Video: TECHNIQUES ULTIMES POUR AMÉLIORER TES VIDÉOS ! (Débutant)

Je vais t'expliquer comment très simplement avec trois choses vraiment basiques, tu peux réaliser des plans cinématographiques. Ici, on va faire une scène simple avec Nicolas qui est sur son téléphone, assis, ok, très basique comme scène que tu peux retrouver n'importe où et tu vas voir que ce que je vais t'expliquer ici, tu vas pouvoir l'adapter n'importe quand, que ce soit même en photo ou en vidéo. Donc, première chose, ce que je vais te conseiller, je vais te le démontrer petit à petit, c'est qu'on va essayer d'utiliser plutôt un zoom avec une grande profondeur de champ, Donc type 1.4, 2.8, etc. Et pas trop haut, d'accord ? Et surtout cadrer à la hauteur. Donc cadrer à la hauteur, c'est par exemple ici le personnage, c'est le plus important. Donc je vais mettre à la hauteur du personnage, ok ? Donc c'est les trois règles que je vais essayer de te montrer ici, qui sont très basiques et tu vas voir la différence. Donc là j'ai commencé, je suis au 15 mm, donc je suis avec un très grand angle. Je vais avoir une ouverture à f10, donc pas beaucoup de profondeur de champ. à la hauteur et tu vas voir après la différence petit à petit quand on va se déplacer, qu'on va changer d'objectif et profondeur de champ. Donc je fais mon premier plan vidéo alors aussi attention à ton ombre là par exemple j'ai mon ombre qui est là parce qu'il y a le soleil qui est juste derrière donc on essaie de cadrer sans avoir son ombre.
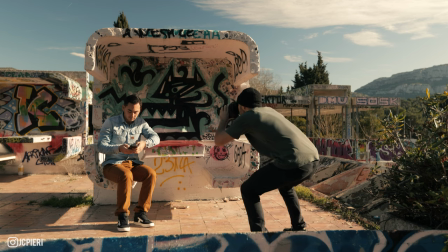[1:24]
Je vais faire un petit plan tout simplement un plan statique d'accord donc je vais mettre d'eau
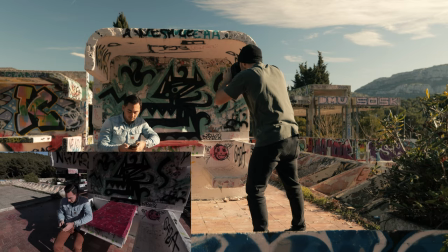[1:29]
dessus comme ça voilà plan très basique à 15 mm.
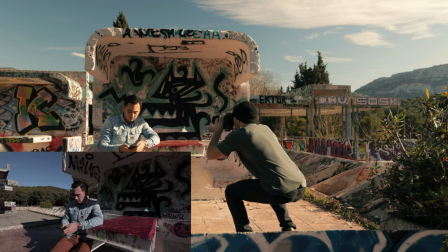[1:35]
Maintenant je vais tout simplement me baisser à la hauteur. Toujours plan statique, 15 mm.
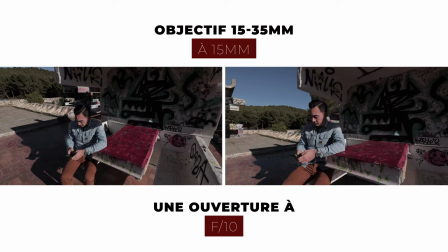[1:43]
Ok. Maintenant cette fois-ci je vais avoir une meilleure profondeur de champ donc je vais descendre jusqu'à 2.8
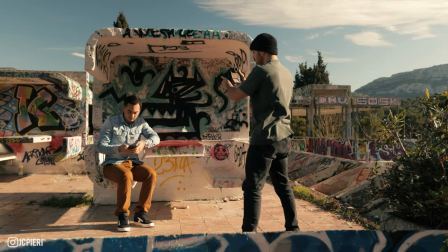[1:49]
parce que je peux le faire avec cet objectif donc forcément on va changer aussi les autres réglages pour qu'il y ait une bonne exposition. Et cette fois-ci je vais rajouter un petit mouvement aussi dans ma vidéo, tu vas voir, de gauche vers la droite.
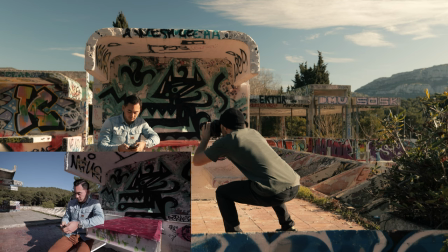[2:02]
Je me mets à la hauteur, une belle profondeur de champ et léger mouvement de la gauche vers la droite.
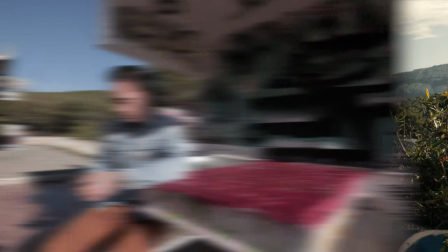[2:09]
Ici on parle de choses très basiques que je viens de faire. Je n'ai pas besoin d'équipement, de steady cam, peu importe.
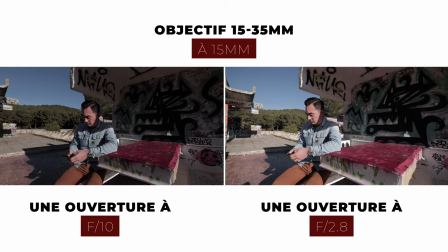[2:15]
C'est très très simple. Donc je serai quand même resté au grand angle. On va voir petit à petit, on va changer la focale. Grand angle, à la hauteur, une belle profondeur de champ et un léger mouvement aussi et tu vois que ça change déjà pas mal de choses. Maintenant, je vais passer à 35 mm. Et tu vois, déjà que visuellement, c'est complètement différent. Donc, je vais me remettre avec une ouverture à f10. Je vais filmer d'au-dessus, sans mouvement.
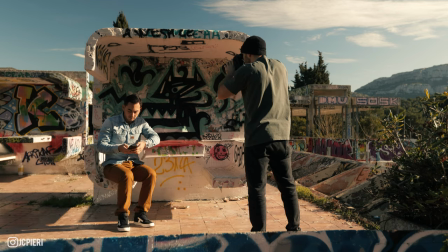[2:45]
Voilà le plan d'au-dessus. Honnêtement, c'est pas très intéressant et je trouve que j'écrase vachement le personnage.
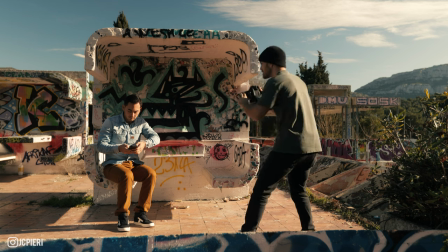[2:51]
Maintenant, je me mets à sa hauteur,
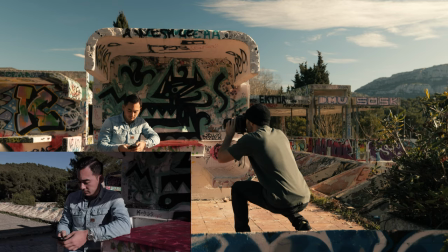[2:54]
Toujours avec la même profondeur de champ En statique Et tu peux voir que déjà c'est plus intéressant esthétiquement Ok ?
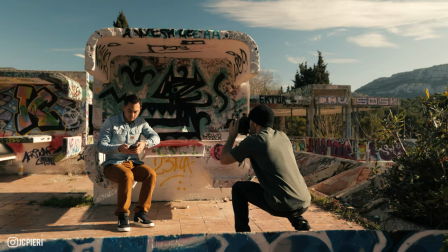[3:01]
Maintenant je me mets à 2.8 Je change mon réglage aussi pour avoir la bonne exposition Et je vais me déplacer cette fois-ci Légèrement
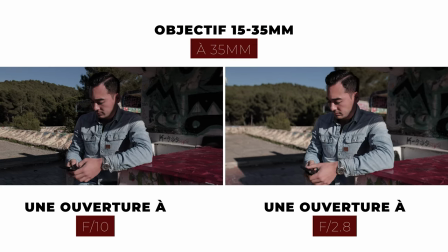[3:13]
C'est très léger Et ça change tout Et là en plus j'ai mon personnage qui se décroche derrière Parce que là j'ai cet élément ici J'ai un élément derrière aussi mais là-bas les éléments sont très lointains donc j'ai ma profondeur de chambre qui est encore plus accentuée et
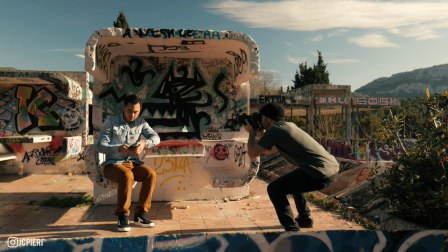[3:28]
on peut voir que quand je me déplace si je me mets directement d'ici que je fais un plan de là et que je me déplace comme ceci et
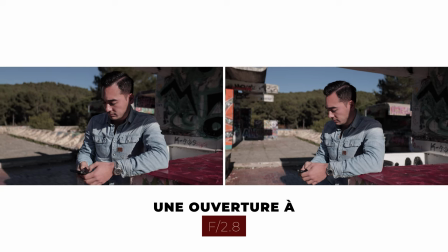[3:35]
bien c'est mieux que le plan juste avant puisque mon personnage est tout le temps décroché du décor donc là sur des choses complètement simples tu vois une énorme différence et maintenant on va passer je vais prendre un 24 105 et après un 70 200 et tu vas voir aussi la différence Là cette fois-ci on passe au 24-105, petite différence ici on a une ouverture à f4 avec ce type d'objectif Mais pas d'inquiétude parce que même à 105 mm,
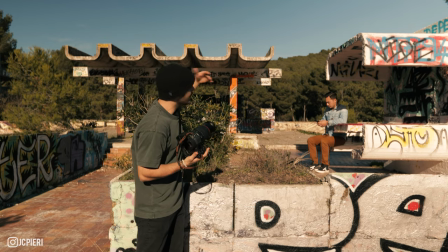[3:59]
si notre personnage est bien décroché On peut le voir parce que le décor avec les arbres est bien loin Bah honnêtement on aura quand même une belle profondeur de champ
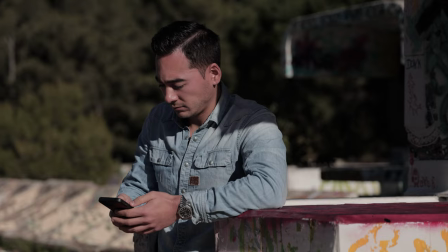[4:05]
Donc je me mets encore une fois à sa hauteur, je décroche un peu le personnage Donc là léger mouvement,
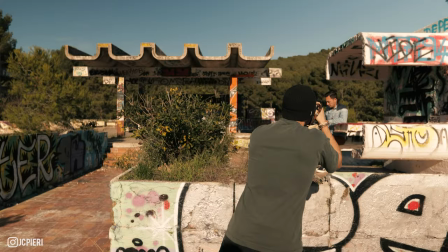[4:11]
tu peux voir qu'en fait c'est juste un mouvement sur mes genoux Je reste sur mes jambes, je suis très stable, je me déplace pas honnêtement Alors, c'est vrai que la stabilisation qui peut y avoir en interne du boîtier des objectifs maintenant, ça aide pas mal.